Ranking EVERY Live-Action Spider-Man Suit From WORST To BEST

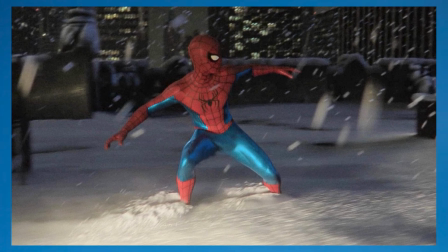8:10 And just like with the Far From Home suit, I feel like this suit has more weight because it was made by Peter himself, but even more so because he had to hand sew it together.
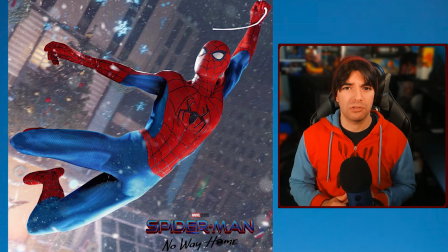8:17 The colors look very good on the suit, going back to the classic red and blue, the logos look great, and the subtle web shooter design gives him a much cleaner look.
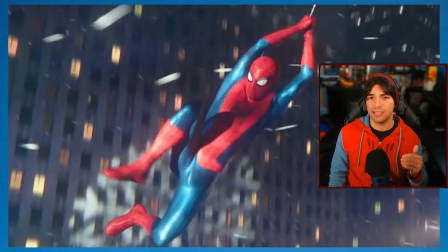8:25 However, as much as I love this suit, the main reason why it's at number 4 is because this suit was made at the very end of the film, and we don't even get a clear picture of it.
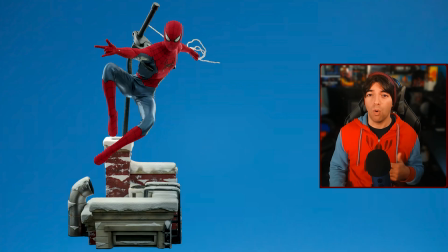8:34 In fact, the best way to look at this suit is to play Spider-Man 2 on PS5, or look at the official Hot Toys, which, side note, I missed the pre-order for the Hot Toy,
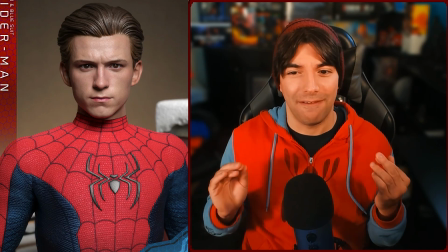8:42 but I'm on the wait list, so I'm keeping my fingers crossed that I'm gonna be able to get it when it releases.
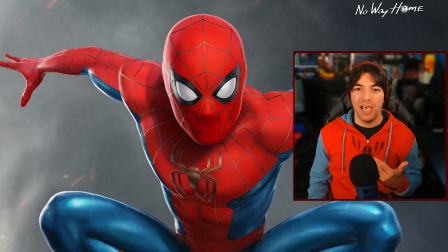8:46 It's because of this, I don't see this as my definitive Tom Holland Spider-Man suit, but I'm hoping we'll see it again in the future, and maybe I'll move it higher on my list.
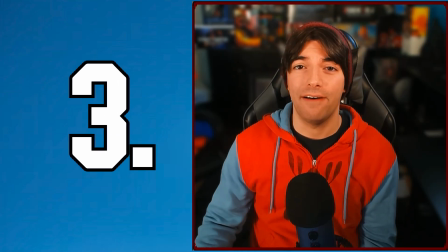8:54 At number 3, I have the Sam Raimi suit. I know there's some differences between the suits in each of the films, but they're so minor, I'm just counting them as one suit for simplicity.
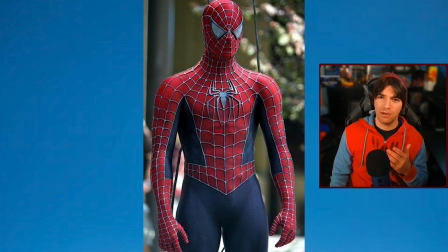9:04 Overall, this is an amazing adaptation of the Spider-Man suit for the big screen. I think what makes this suit stand out is the web lines being raised and colored silver,
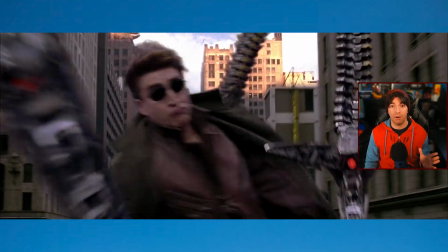9:12 which gives it more texture and makes it look very realistic both in camera and in CGI, even in Spider-Man 1.
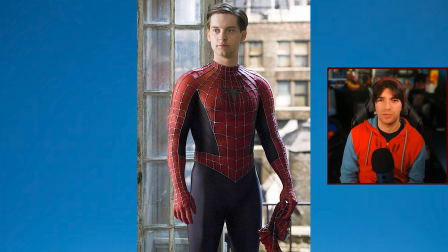9:19 The suit textures on both the red and the blue parts of the suit look really good, especially in the close-ups.
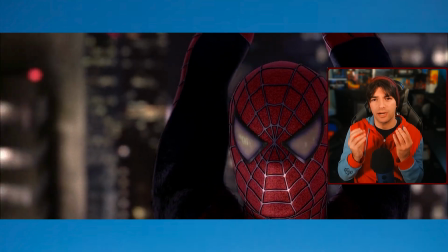9:24 The lenses are reflective, and I love the way that they look here, and Tobey's build in the suit just completes the look.
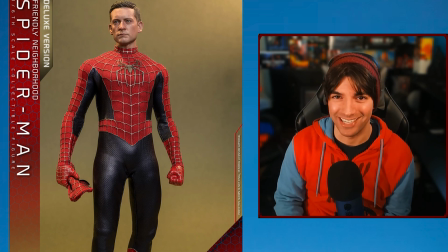9:29 It's such an iconic suit, and I am so glad I was able to get that hot toy this year. At number 2, I have the black suit from Spider-Man 3. I know that this is just the Raimi suit, but in black, but this suit goes so hard.
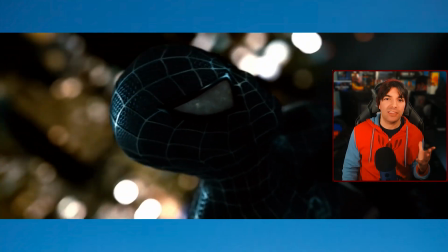9:43 It is so cool, and I will never forget the feeling I had when I first saw this suit in the theaters.
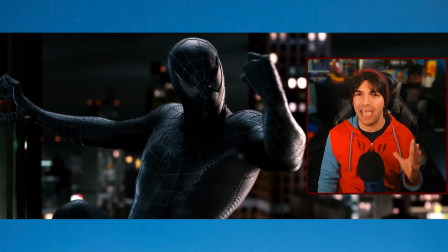9:49 The all black with the silver raised webs look amazing in camera and in CGI, and you can just feel the angst when this suit is on screen.
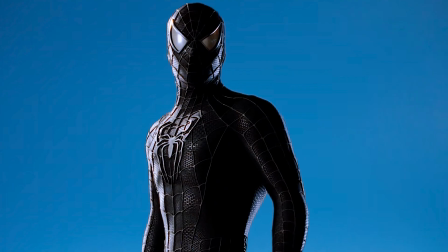9:58 The logo change is so cool, and the hexagon pattern that's shared with the red and blue suit give it a more layered look and really make it pop. My only minor complaint with this suit is that I wish that it was shown to be more alien-like when he's actually in the suit, rather than it just feeling like a black adaptation of the Sam Raimi suit.
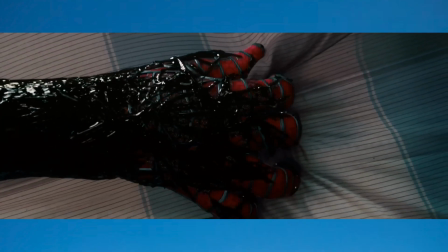10:17 We see that more towards the end of the movie, but I wish we had more subtlety in that as the movie was going on.
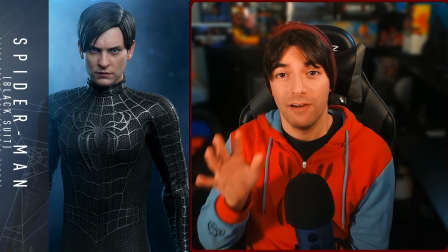10:23 And on another quick hot toy tangent, I actually did get my pre-order for the black Sam Raimi suit hot toy that's coming out later this year.
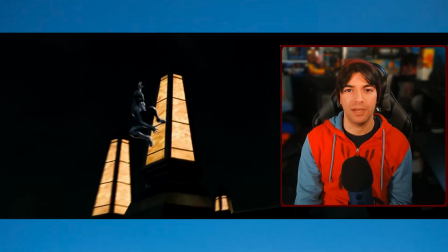10:30 I am super duper excited about it. I'm curious to see what they'll do to adapt the symbiote suit in the future movies, but it's gonna take a lot to top this one for me.
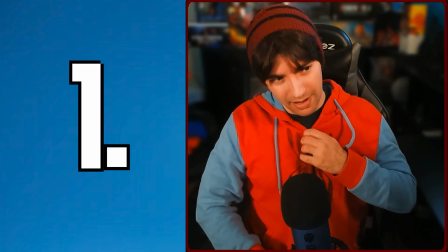10:38 And finally, at number 1, I have the TASM 2 suit.
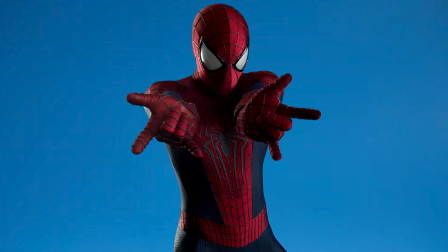10:43 If you followed me for a while, you probably already guessed this suit would be at the top. I have stated many times that this is my favorite suit, and for good reason. It takes the large spider logo from the Amazing Spider-Man 1 and blends it with the more traditional look.
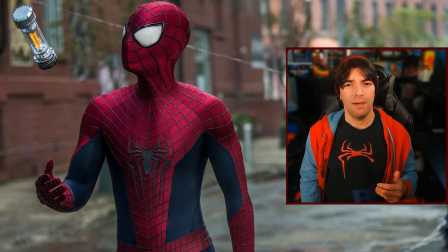10:56 It also has raised webbing like the Raimi suit, but the black webbing looks amazing here.
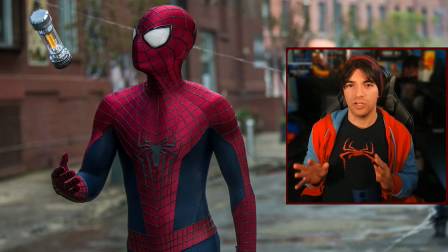11:01 I think the silver webbing also looks great in the Raimi suit, but I think it gives that suit a unique identity, and I can't imagine either suit with different web coloring.
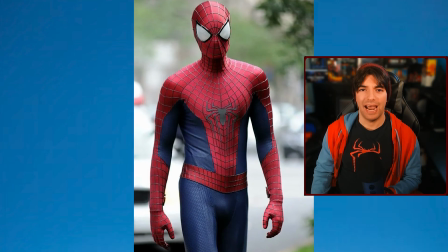11:10 I also think that Garfield looks perfect in the suit and has the right build that just feels like Spider-Man.
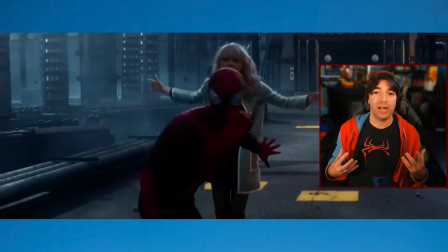11:15 The larger lenses on the suit are also very nice and gives him a more energetic and expressive feel, especially when Garfield moves around in the suit.
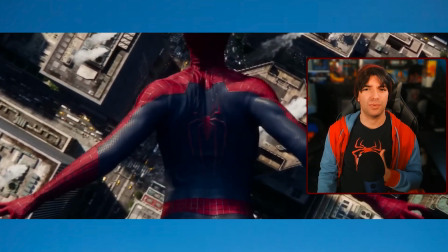11:22 A very subtle thing that I appreciate is that the suit has wrinkles even during the scenes where it's CGI, and it gives it a more realistic look even during the action scenes.
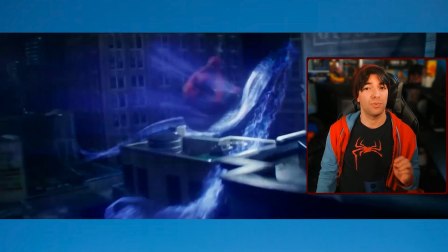11:31 And of course, I can't talk about this suit from the movie without talking about the CGI, because it is without a doubt the best CGI in a Spider-Man film ever. It is so crazy to me how this film, which is now 10 years old, looks better than almost all of the MCU films coming out lately,
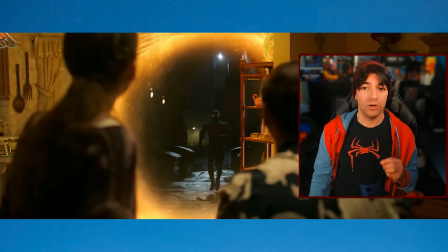11:46 and especially in No Way Home, which also features this exact suit. It's my favorite suit for my favorite Spider-Man, and I also need to be eternally grateful that I got the hot toy for this suit this year. Now I just need Tom Holland to complete my collection, and then we're all set. And that is my list of all of the live-action Spider-Man suits. Let me know which ones are your favorite or least favorite in the comments below, and as always, if you like what you see and you want to see more from me, don't forget to hit that like button and hit that subscribe button to see more.